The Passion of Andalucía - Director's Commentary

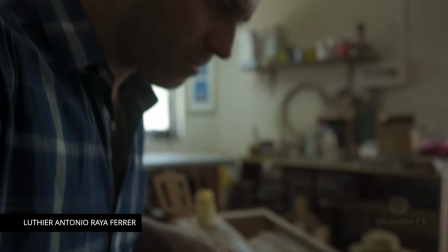4:11 And I filmed the master guitar maker Antonio Araya making the flamenco guitar.
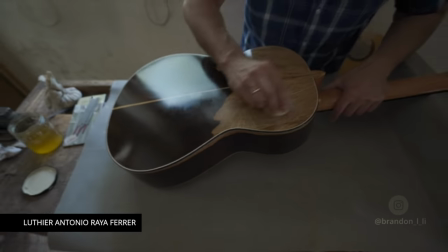4:18 So in the beginning of the film I wanted to show how all these elements come together and then the rest of the film would be sort of like a performance. So first we see the practice, then we see the performance. That was kind of the concept there. And I also wanted to give a bigger sense of the Andalusia region.
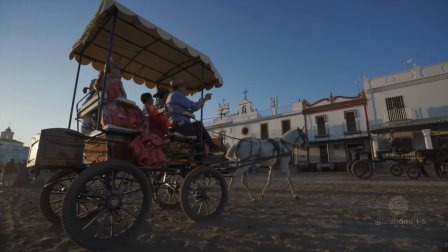4:31 So I took some trips to really interesting places like the little town of El Rocio, which is kind of like a wild west town come to life,
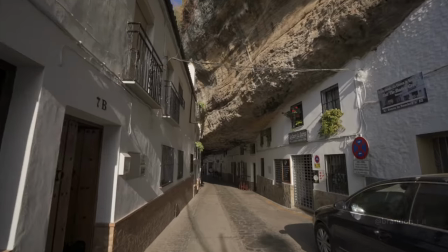4:38 and Cetinel de las Bodegas, which has these crazy overhanging rocks in this little white village.
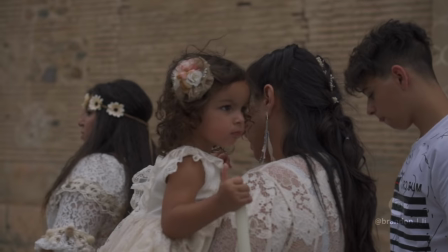4:45 I got to film a baptism, a bautismo, in Sacramonte with some Gitano people, the gypsies.
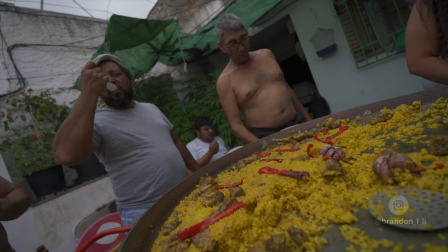4:51 And then I got to film their parties afterwards where they made the biggest paella I've ever seen and also the best paella I've ever eaten. I want to thank my friend Vanessa Montero for giving me access to shoot that because otherwise I would have never been able to film Gitano life.
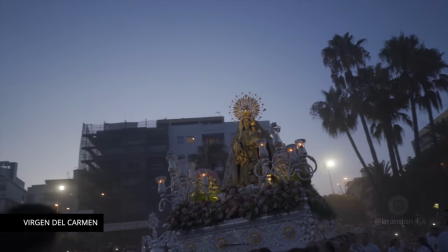5:05 And I also filmed the Virgen del Carmen in Estepona, which is a festival to bless the fishermen for a good fishing season.
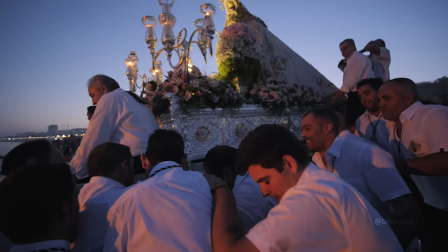5:13 So they take the Virgin statue, the Virgin Mary,
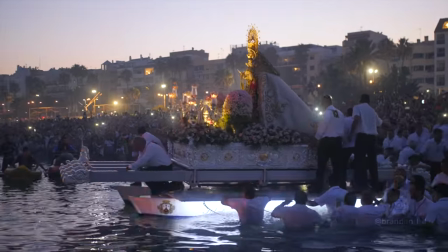5:17 and they take her down to the ocean and they put her on a boat and then they take the boat around to all the fishing boats to bless the fishermen.
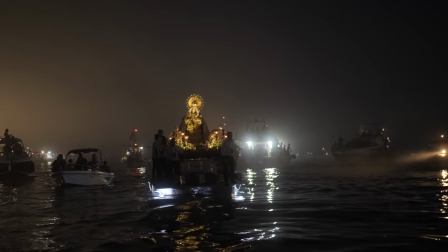5:23 If you're around any of the seaside towns in Spain in the summer, I highly recommend trying to see this festival.
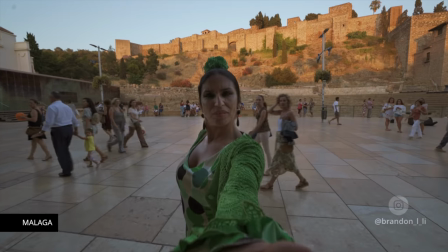5:29 It's really cool. And a lot of other locations, Cordoba, Malaga, the Alpujarras which is a region in the mountains that I highly recommend visiting.
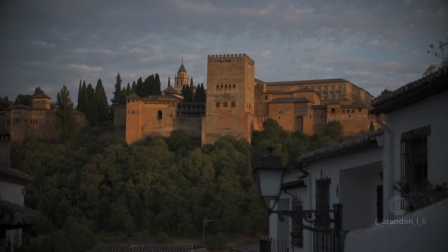5:37 It's so beautiful. In general, I tried to go to as many places as I could within the amount of time I had. Okay, onto the filmmaking techniques that I used.
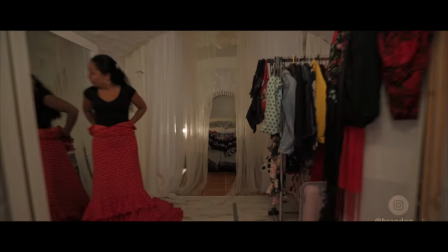5:45 I wanted the film to feel alternately very smooth and fluid, and then very choppy and staccato,
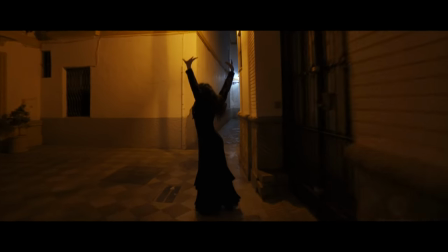5:52 because overall I wanted the film to feel like a flamenco performance feels, where there are these passages that are just lyrical and sort of poetic,
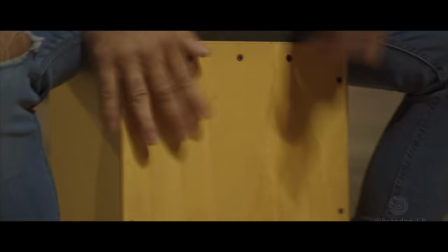6:01 and then there's these furious sort of hard charging moments where they're just stomping their feet and yelling, and everything moves really fast and gets your adrenaline pumping. So I filmed it in two different ways. I filmed with the gimbal to get smooth, sort of flowing, gliding, moving shots.
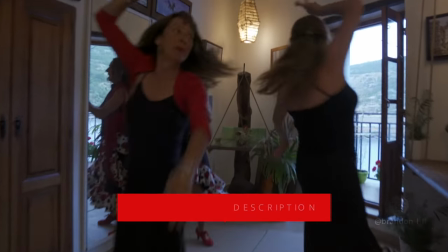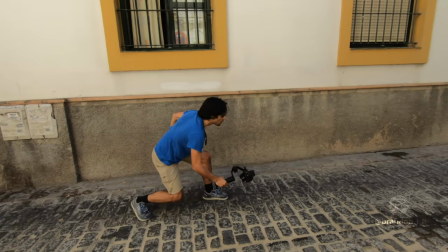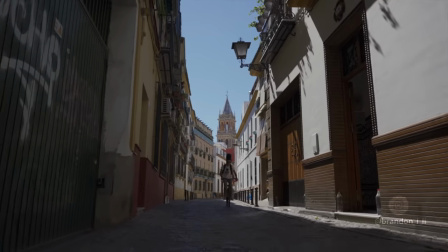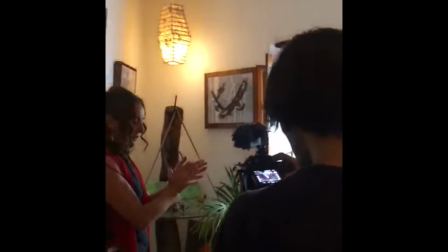6:36 And then I did a lot of shooting handheld with an intentionally shaky camera.
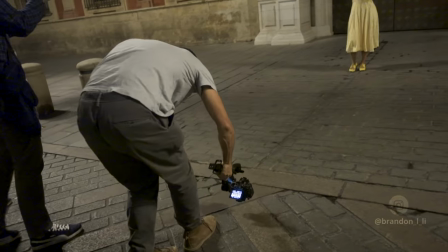6:43 So the camera here was kind of like another performer in the flamenco performances that I filmed because
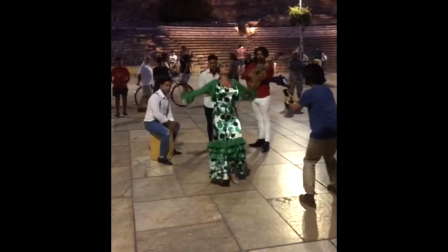6:51 I was dancing around them as I ran around with my gimbal.
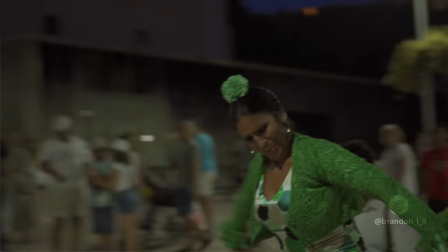6:54 I was trying to match the movement of the camera to the emotions of the person who's performing so that my moves
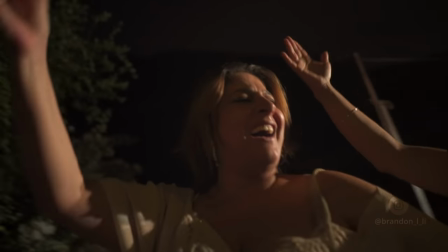7:02 Accentuated what they were doing and I pushed him really close to get all those facial expressions or to show the Stomping of the feet because I feel like it's those details that
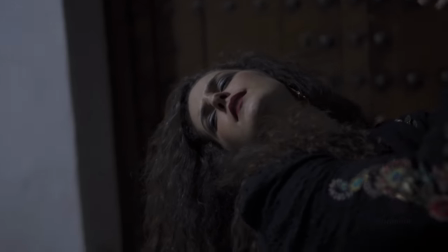7:11 really draw you into the drama I wanted the audience to feel like they're up close and personal with everybody who's on screen I want to thank
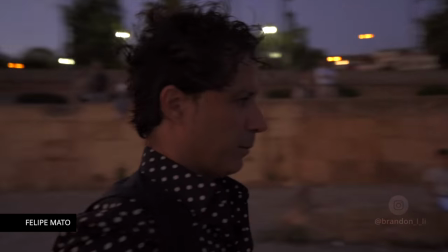7:17 all the flamenco dancers I got so many people who were willing to take time out of their day to go out drive out and meet me I
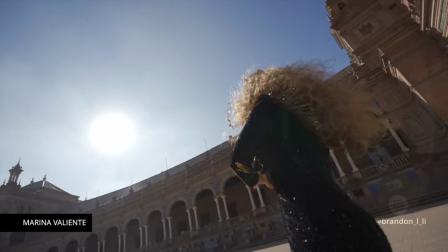7:23 feel like it really enriched the film to have these individual performances away from the stage, in the real world, on the streets, in a way that maybe you haven't seen before. The editing for this film took maybe two months. It's hard for me to say exactly because I was working on this and then I'd work on some other projects. Then I'd come back to it, then I'd work on something else. So I can't really say exactly how long it took, but ballpark two months.
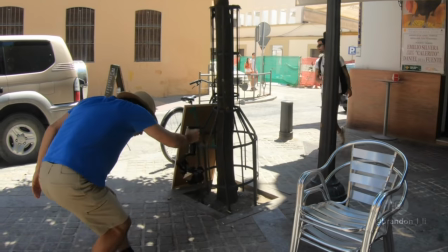7:45 I had about 1.5 terabytes of raw footage when I was done shooting. I don't follow a script or a storyboard or anything as I'm making these films. It's all just improvised along the way. I just have sort of a general arc in mind.
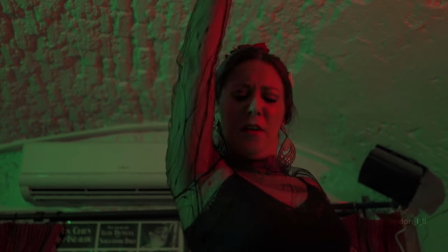7:57 Like in this one, I wanted to go from practice to performance, and I also wanted to show the different aspects of flamenco.
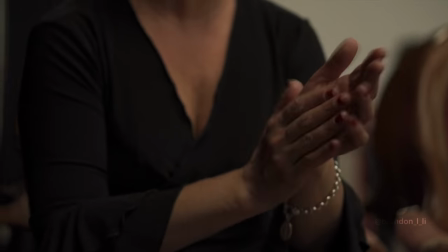8:04 I wanted to show dancing, I wanted to show singing, I wanted to show the guitar, I wanted to show the palmas, the clapping, because those are sort of the basic elements that come together to make the art. And the rest of it was just trial and error, just putting clips together, making little scenes out of them. If it didn't work, throwing them away, starting over, just repeat, repeat, repeat.
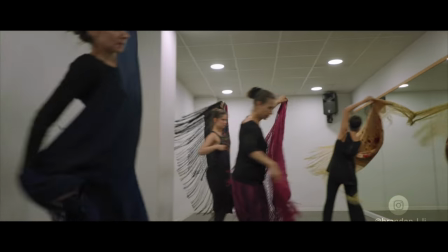8:22 And to make everything feel smooth in the edit, I do a lot of fluid transitions, which are those moments where one shot seems to sort of blend into the next shot. I use Final Cut X to edit, and I basically just do it through masking.
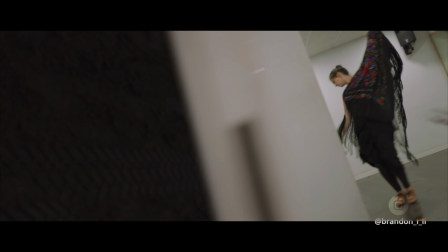8:34 You know, I use the draw mask effect, and I outline one object in one shot to create a mask around it,
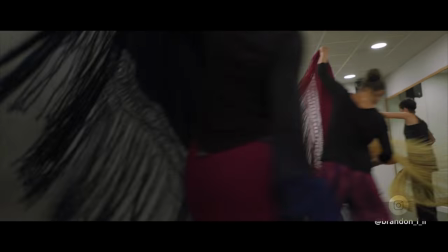8:40 and then I place it in front of another shot, and I try to seamlessly blend the two shots together.
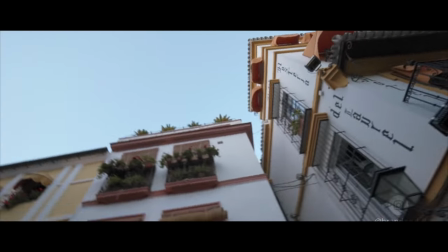8:45 And usually having one shot that has sort of similar motion to another shot helps them to blend more smoothly. So if like one shot's moving in one direction, then the next shot that comes in with the transition should be moving in the same direction at about the same speed. And then they become sort of like one shot together. And these kinds of transitions have gotten really popular in travel videos. Like everybody pretty much does them now. But I try to use them in a way that doesn't distract from the film too much.
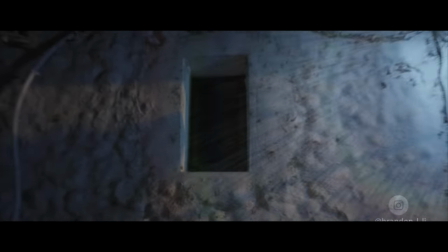9:12 I try to just make them a part of the story. So it draws you deeper into it rather than saying, hey, here's some cool flashy transition that I put in.
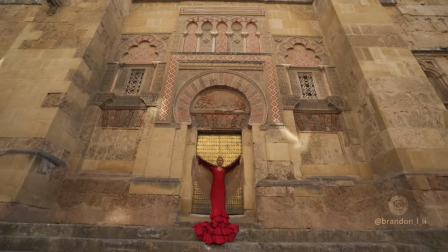9:19 This film was really about character. It was about the unique character of the region that you can see in the architecture, and you can see it in the people, and you can see it in the culture.
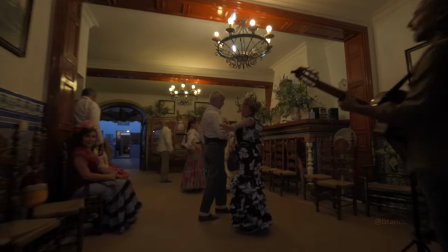9:27 And I wanted to have as much character as possible in each shot so that you come away feeling how unique it is to be in Andalusia. Okay, on to music. The music was so important for this short film because the film's about the culture of flamenco.
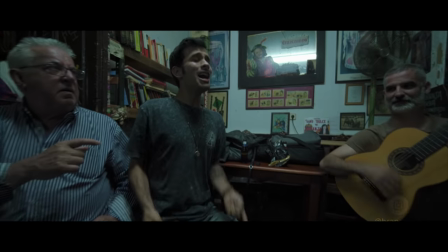9:41 So I wanted to give little snippets of different kinds of music throughout the film,
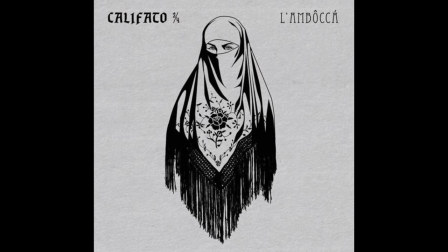9:45 but it was all driven by one track and that track is called Lambaca and it's by a group called Calafato 3-4, Calafato 3-4. And I found that track through a friend of mine that I met in Sevilla, Juan Olaya. He's in quite a few scenes in the film. He just sent me a YouTube link to several of their songs and said, hey, check this out. You probably could use any of their music if you want in your short. And I said, yeah, wow, this song Lambaca is incredible.
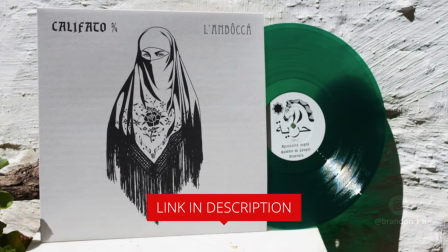10:08 It just had this really gritty vibe to it that I love. And if you like that song, the band has a new album they just released, so check out the link in the description. So the early cuts of this film had the song Lambaca just looping over and over for seven minutes because I didn't know what other music to put in there and the song was just too perfect. But I knew I couldn't just leave it as a loop because that would be way too redundant.
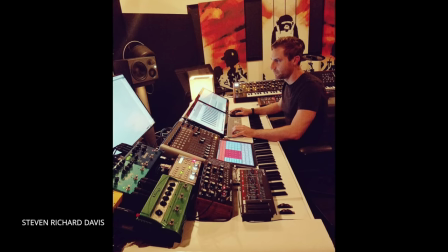10:27 So to figure out how to complete the music I went to another friend of mine, Steven Richard Davis, who does composing in LA.
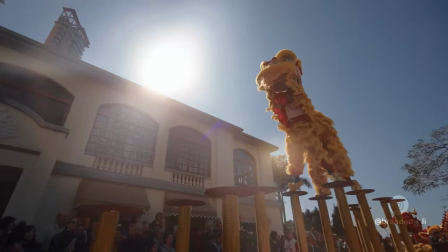10:34 He's done a lot of composing for TV and movies and he's also done several of my other short films, Hong Kong Strong, Soul Wave, a bunch of others. So he came up with this incredible orchestral adaptation of their song. So in the final film, we start off with the original song, and then we go into Steve's version.
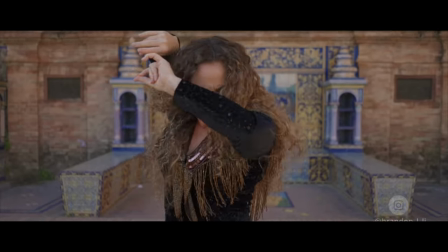Okay, so that concludes my director's commentary. I want to thank everybody who helped out with this project. There were so many people who volunteered and donated their time, and I hope you're all proud of the way the film turned out.
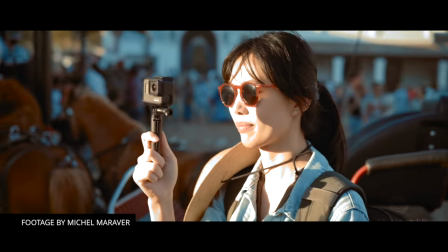11:05 I know I am. And of course, as always, I want to thank my lovely girlfriend, Kobe, because she was by my side the entire time.
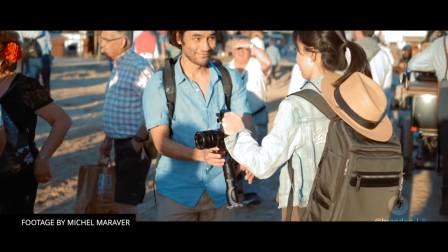11:11 She carried my bag a lot of the time while I was shooting, and she was endlessly supportive throughout the shoot. So thank you for watching and I will see you in the next video.